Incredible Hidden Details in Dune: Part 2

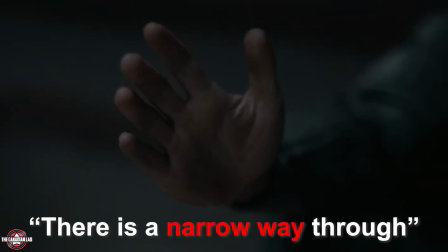This scene where Paul says there's a narrow way through has another hidden detail in it.
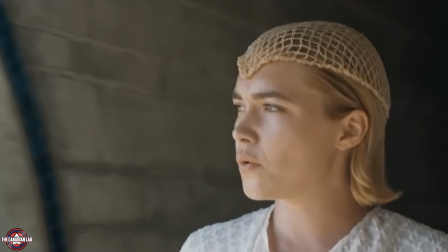Notice the first time Princess Irulan learned that Paul Atreides is alive, she and the Bene Gesserit were walking through a very narrow hallway.
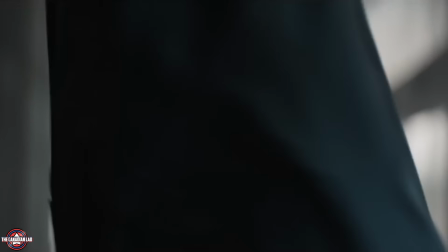What if Paul Atreides were still alive? Enough! This must not come out.
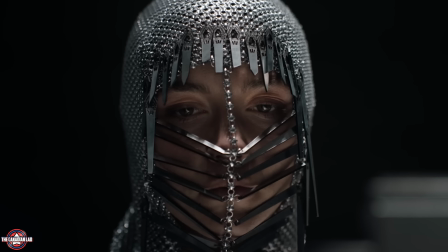And the narrow way that Paul was talking about would require him to marry Princess Irulan to become the new emperor.
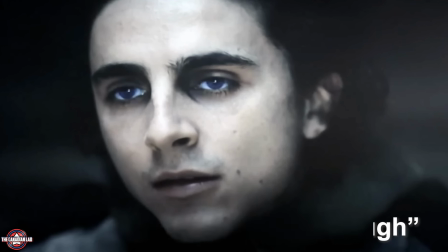So Paul's words are not just metaphorical here, but also quite literal, because Princess Irulan does come out of a very narrow hallway.
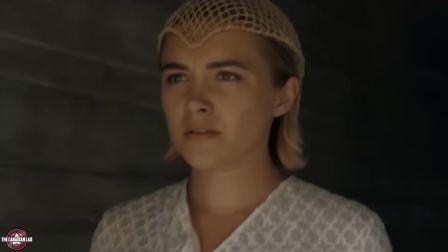And that is incredible work from Denis. Number 11.
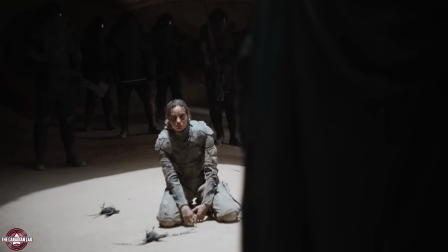The set called the Cave of Birds, which is shown when Fade Rotha comes to Arrakis to see the damage from bombing Siege Tabar,
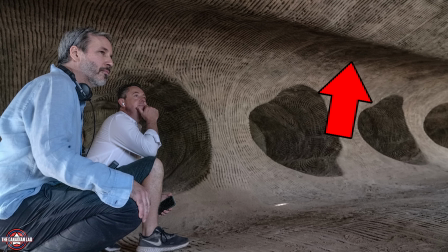was designed to look like giant fingerprints symbolizing the identity of the Fremen. Number 12.
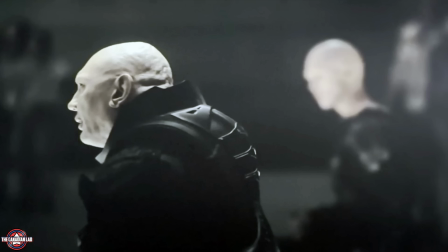When the Emperor interrogates the Baron, Raban, and Fade Ratha inside the Imperial tent,
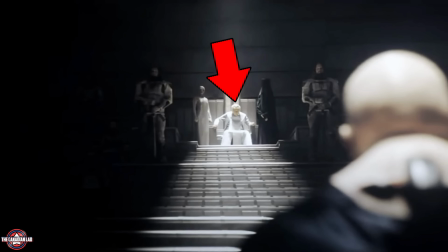notice that the set is designed like a pyramid, with the Emperor, Princess Irulan, and the Reverend Mother at the top,
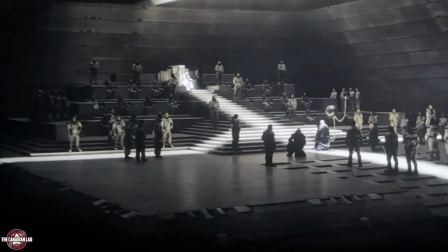while the Harkonnen standing at the bottom of the stairs. The producer Tanya Lapointe said that the Emperor sitting on the throne at the top is meant to symbolize how he's at the top of the food chain.
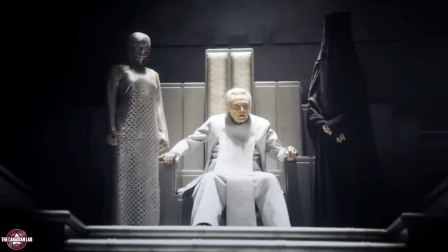Number 13.
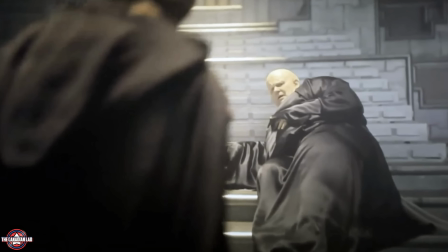Now, in the same scene in the Imperial tent, when Paul eventually kills the Baron and confronts the Emperor, notice their positions on the pyramid-like set are now changed.
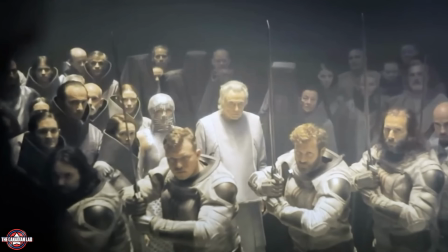Now, Paul is at the top, while the Emperor, Princess Irulan, and the Reverend Mother are at the bottom.
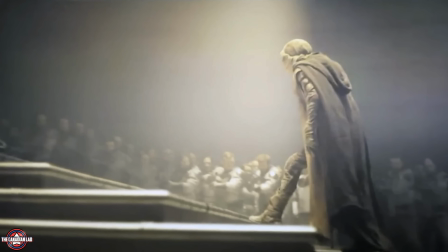This is meant to show the shift in political power in the Duneverse. Number 14.
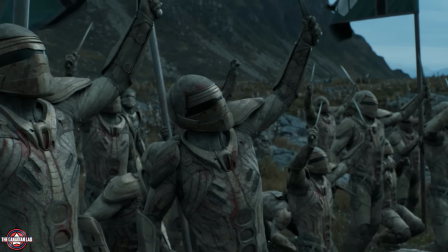In Part 1, during Paul's visions of the future, he foresees people fighting for him while holding flags that showcase the sigil for House Atreides with a dark background.
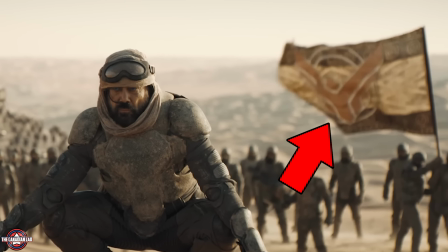However, in the actual battle scene in this film, the Fremen fighting for Paul are shown holding different flags, so this could be a minor continuity error there.
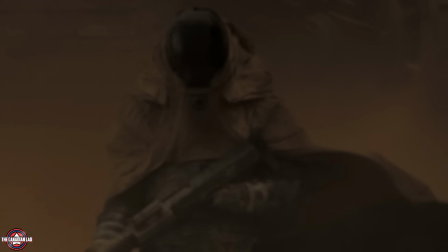Number 15. Dune Part 1 begins with Chani watching foreigners descend onto Arrakis to mine for spice.
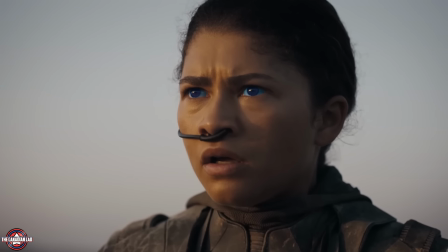But the end of Dune Part 2 is the exact opposite.
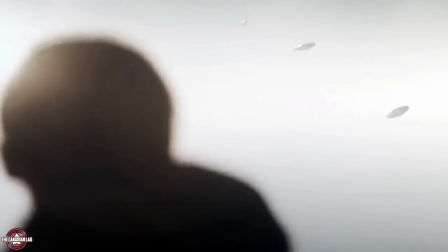At the end of this film, she watches Paul and the Fedaikin leave Arrakis to fight the Great Houses and begin the Holy War.
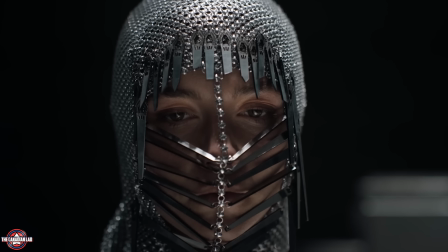Number 16. Princess Irulan's amazing metal headpieces were designed by costume designer Jacqueline West.
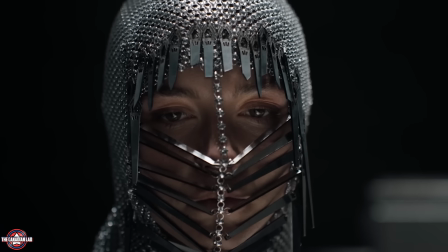She said they were inspired by how the nuns' head coverings framed their faces. This allowed Irulan to have some aspects of the Bene Gesserit without exactly copying their shape.
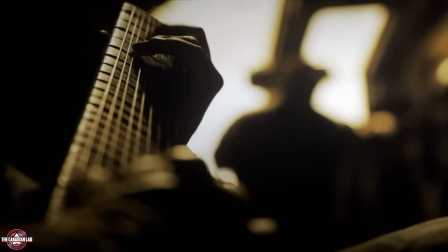Number 17. When Gurney Halleck appears for the first time in the film, he's playing the ballet set while singing, which his character often does in Frank Herbert's book.
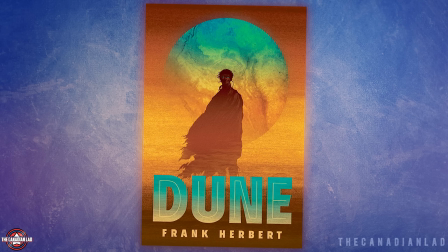In the book, he's described as both a skilled weapons master and a musician. Number 18.
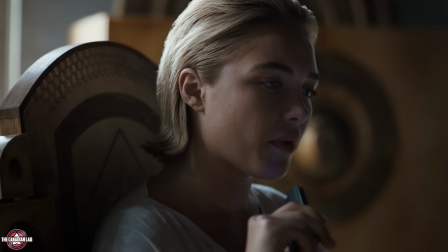The passage of time is shown through Princess Irulan's voiceovers as she records events and mentions the dates.
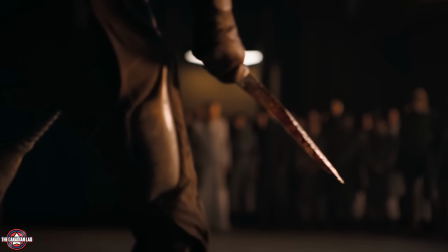The movie covers a period of 9 months, which is shorter than the timeline in Frank Herbert's book, where the story unfolds over several years.
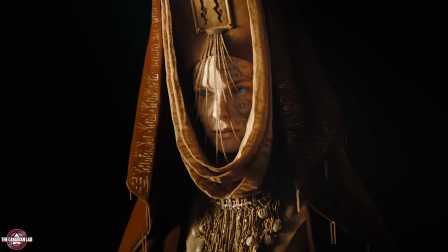This change also aligns with Lady Jessica's pregnancy.
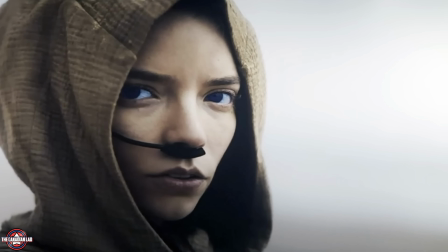In the book, her daughter Alia is born during this time, but Denis chooses to keep Jessica pregnant and shows her having conversations with her unborn child instead.
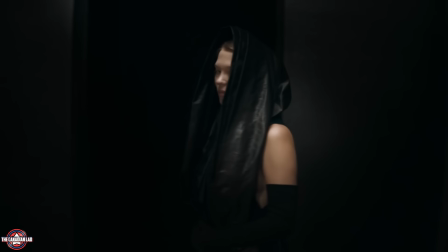Number 19.
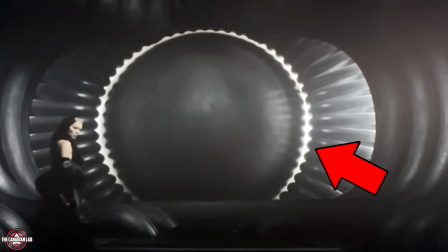The set design for Lady Fenring's bedroom was inspired by the idea of an egg held between the legs of a spider, and this was one of Denis' favorite sets from the film.
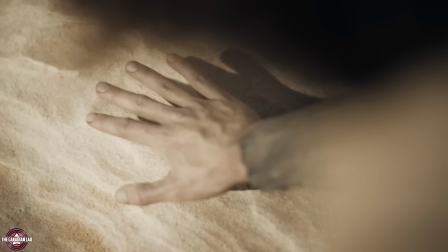Number 20. Now, this one is my favorite hidden detail from the film. Ready for this? Let's go.
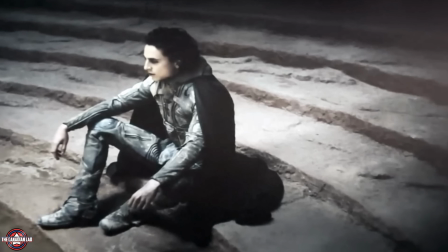Now, a lot of people may not realize that Paul Atreides is not the same person after he drank the Water of Life. His skin gets even paler and he gets dark circles around his eyes. This shows how devastating the experience is, as no male has survived it before.
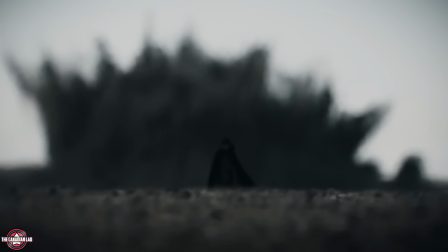And it also makes his Harkonnen heritage more obvious.
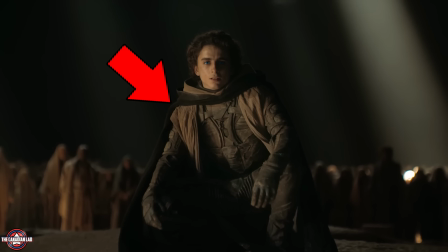He becomes even more ruthless and starts wearing a black cape to show he's not much different from the Harkonnens at that point.
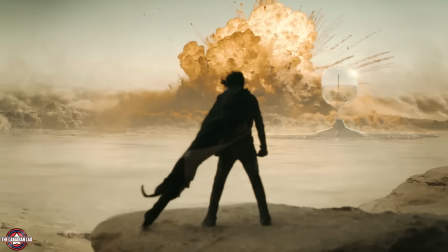Paul's black cape is the biggest visual clue that Paul has now embraced his Harkonnen ancestry.
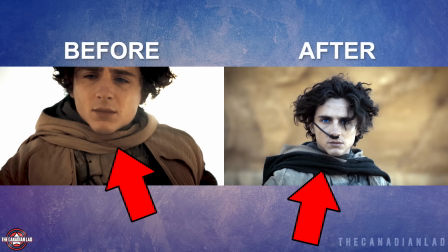Before drinking the water, Paul never wore this cape. He always used to dress like the Fremen do. But after the water, everything changes. And this black cape is the visual representation of that.
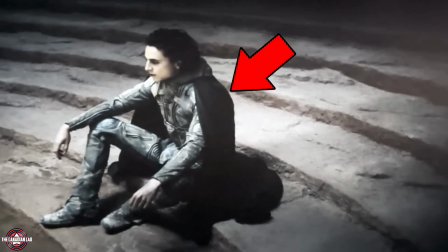I actually noticed it on my second viewing of the movie, where I was like, wait a second, why does Paul have a black cape now?
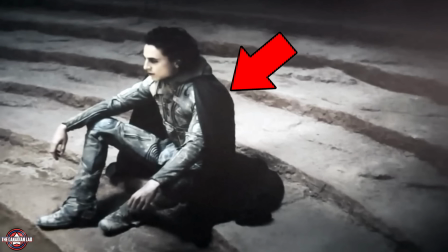And then I realized, as soon as he came back from the dead after drinking the water, he came out a totally different person with a different outfit.
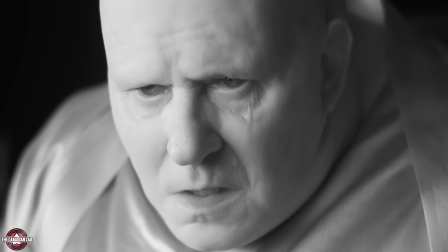And that's it. These are the 20 hidden details and Easter eggs I found watching Dune Part 2.
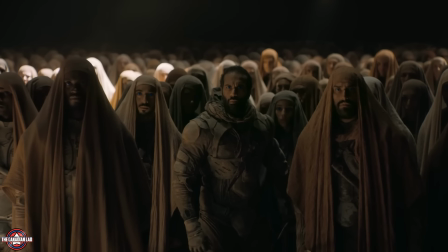Let me know if I missed any and comment down below your favorite detail from the film.